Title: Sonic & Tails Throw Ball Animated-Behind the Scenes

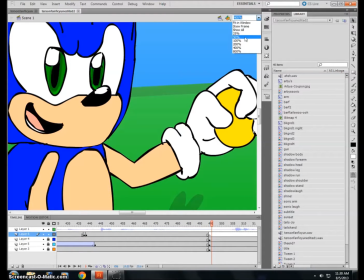(4:22)
Well, that's because, actually, the stage is right here.
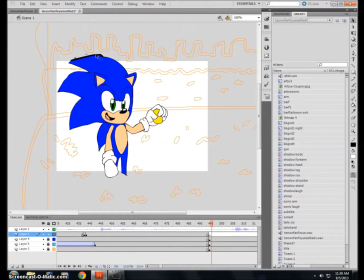(4:29)
So, you don't see this because it's off the stage.
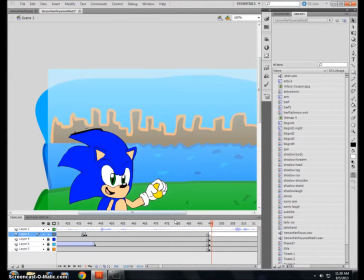(4:33)
And when things are off the stage, I don't really care if I have anything ugly or weird looking because no one's going to see it anyways, and it saves time.
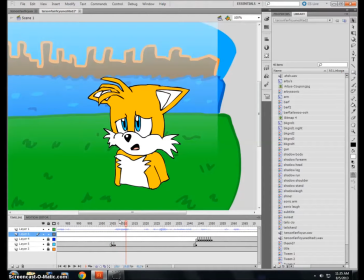(4:41)
Okay, so now we're over here. This is Tails starting to get sad, and then he starts to plead for his life and whatnot. But you'll notice, like I said before about the stage being right here,
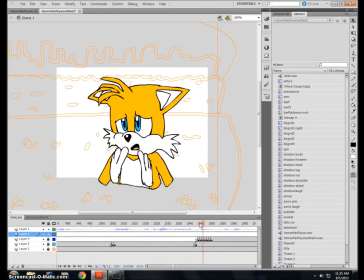(4:53)
I didn't bother adding in too much to Tails' hands. They're just little circles, I guess, or ovals, whatever. And, you know, it looks convincing enough because you can't see the bottom, so for all you know, he's actually moving his arms, but nope, they're just little stumps.
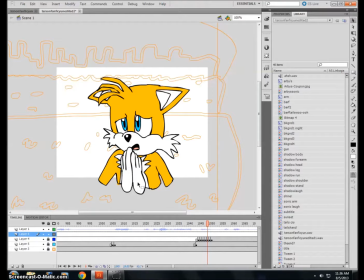(5:12)
So actually he's little known fact, Tails is actually Rayman. He has no arms and legs, his hands and feet just float around.
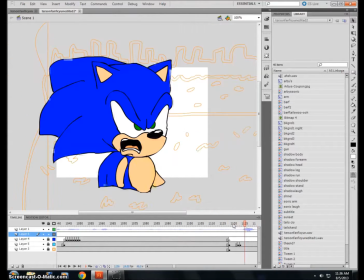(5:20)
You just missaw it all these years. Yeah, that's why. This is the sunset.
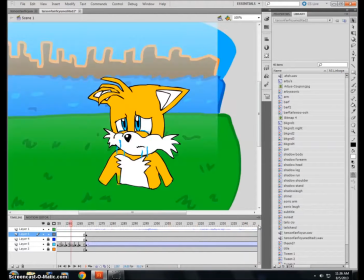(5:26)
Now, it may seem simple enough, but it actually took me a while to figure this out. I actually looked at an online tutorial.
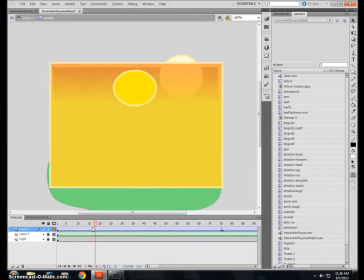(5:34)
So what I did is I basically just had a bunch of gradients. I don't know, some of you might be more in the know about this kind of stuff and know what this is, but basically,
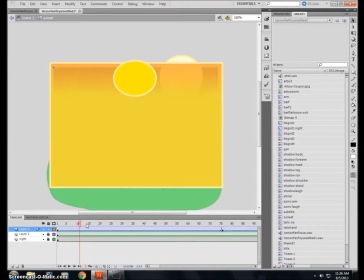(5:46)
I guess if someone doesn't know, I just blended a bunch of colors together so that the yellow goes down first and the red,
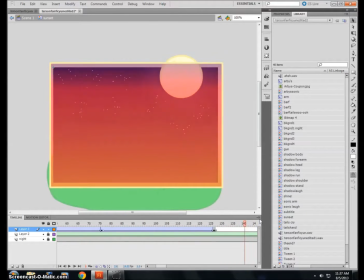(5:54)
and it gets more and more transparent as it goes along, so the background shows up.
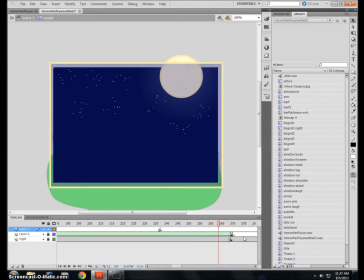(6:00)
So it actually looks pretty realistic, and it was incredibly simple to make.
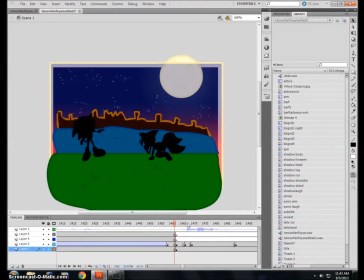(6:06)
Well, for this part, I really want to point out Peekle's voiceover performance here,
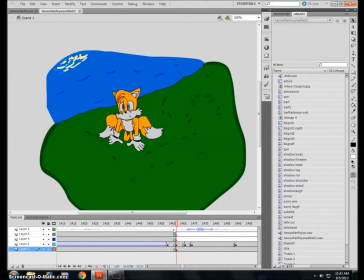(6:12)
because while Youngtown wrote the story, Peekle basically set the tone for this entire animation process.
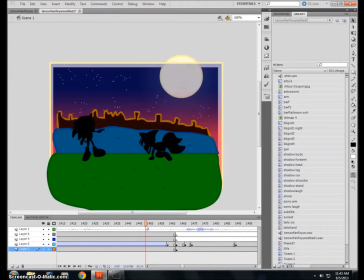(6:19)
Tails has been crying his eyes out for a whole night and day, and then the next scene, he's like, G-Sonic!
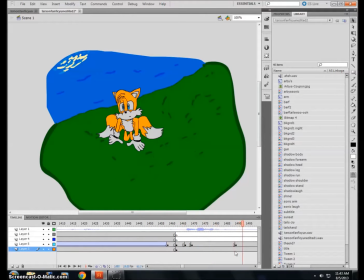(6:27)
I mean, how do you play that off? But, you know, Peekle's voice was, you know, kind of calm and whatnot, so I sort of went with the sort of middle ground. He's not quite, how you say, miserable, but he's not happy either.
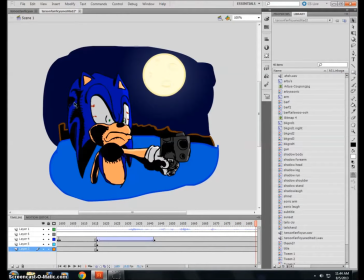(6:45)
He's just sort of like, heh heh. Best part. I've spent plenty of time shading this in and stuff to make it look all dramatic. But, yeah, that's...
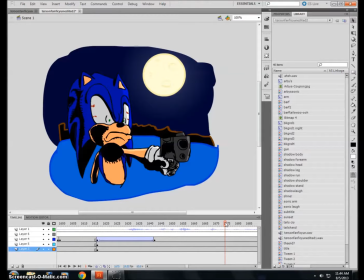(6:58)
Once everything got less grounded in reality, I intentionally started to draw everything differently each time.
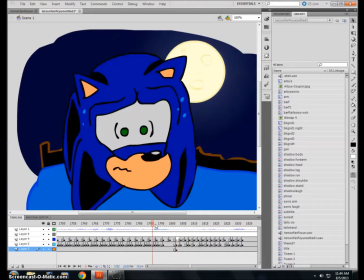(7:06)
I made it as inconsistent as possible. Oh, look at this.
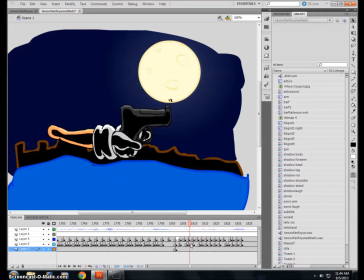(7:11)
You thought it was Sonic holding the gun, but really, it was Sonic's arm holding the gun. Woo!
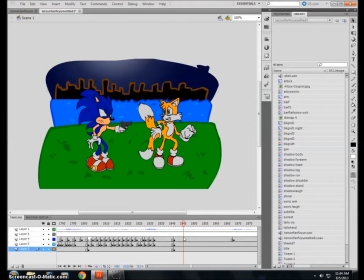(7:22)
So as I was saying about inconsistency, and then of course this wonderful scene.
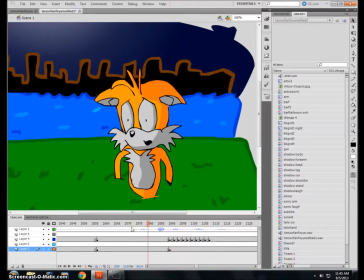(7:29)
I mean, this was kind of an aggressive line. It was like he was threatening Tails to death, and, you know, I mean, I couldn't take it seriously, so I basically reflected that in this, basically just as a sort of little kid like raspberry at him.
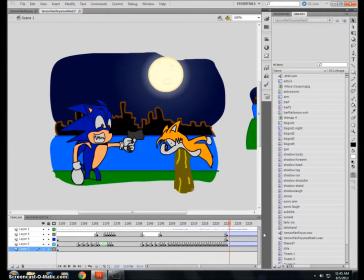(7:45)
And then, oh, yeah. This is probably the most graphic I've ever gotten in any of my animations, and I don't intend to do this again anytime soon, but, yeah.
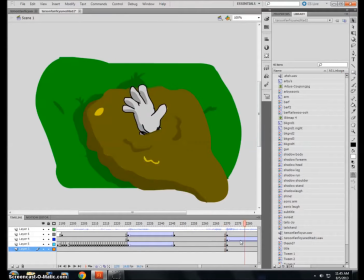(7:57)
Nah, less said about it, better. I'll just go with that. Oh, and he drowns in, what, 2 inches of barf.
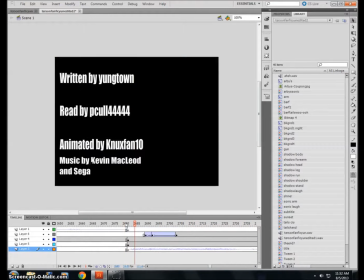(8:05)
Oh, and it was shadowed the whole time. So, one last stop on this behind-the-scenes look, the credits scene. I had Shadow here, and, you know, he starts running, or skating, whatever he does. I just wanted to point out, I did something a little bit different here.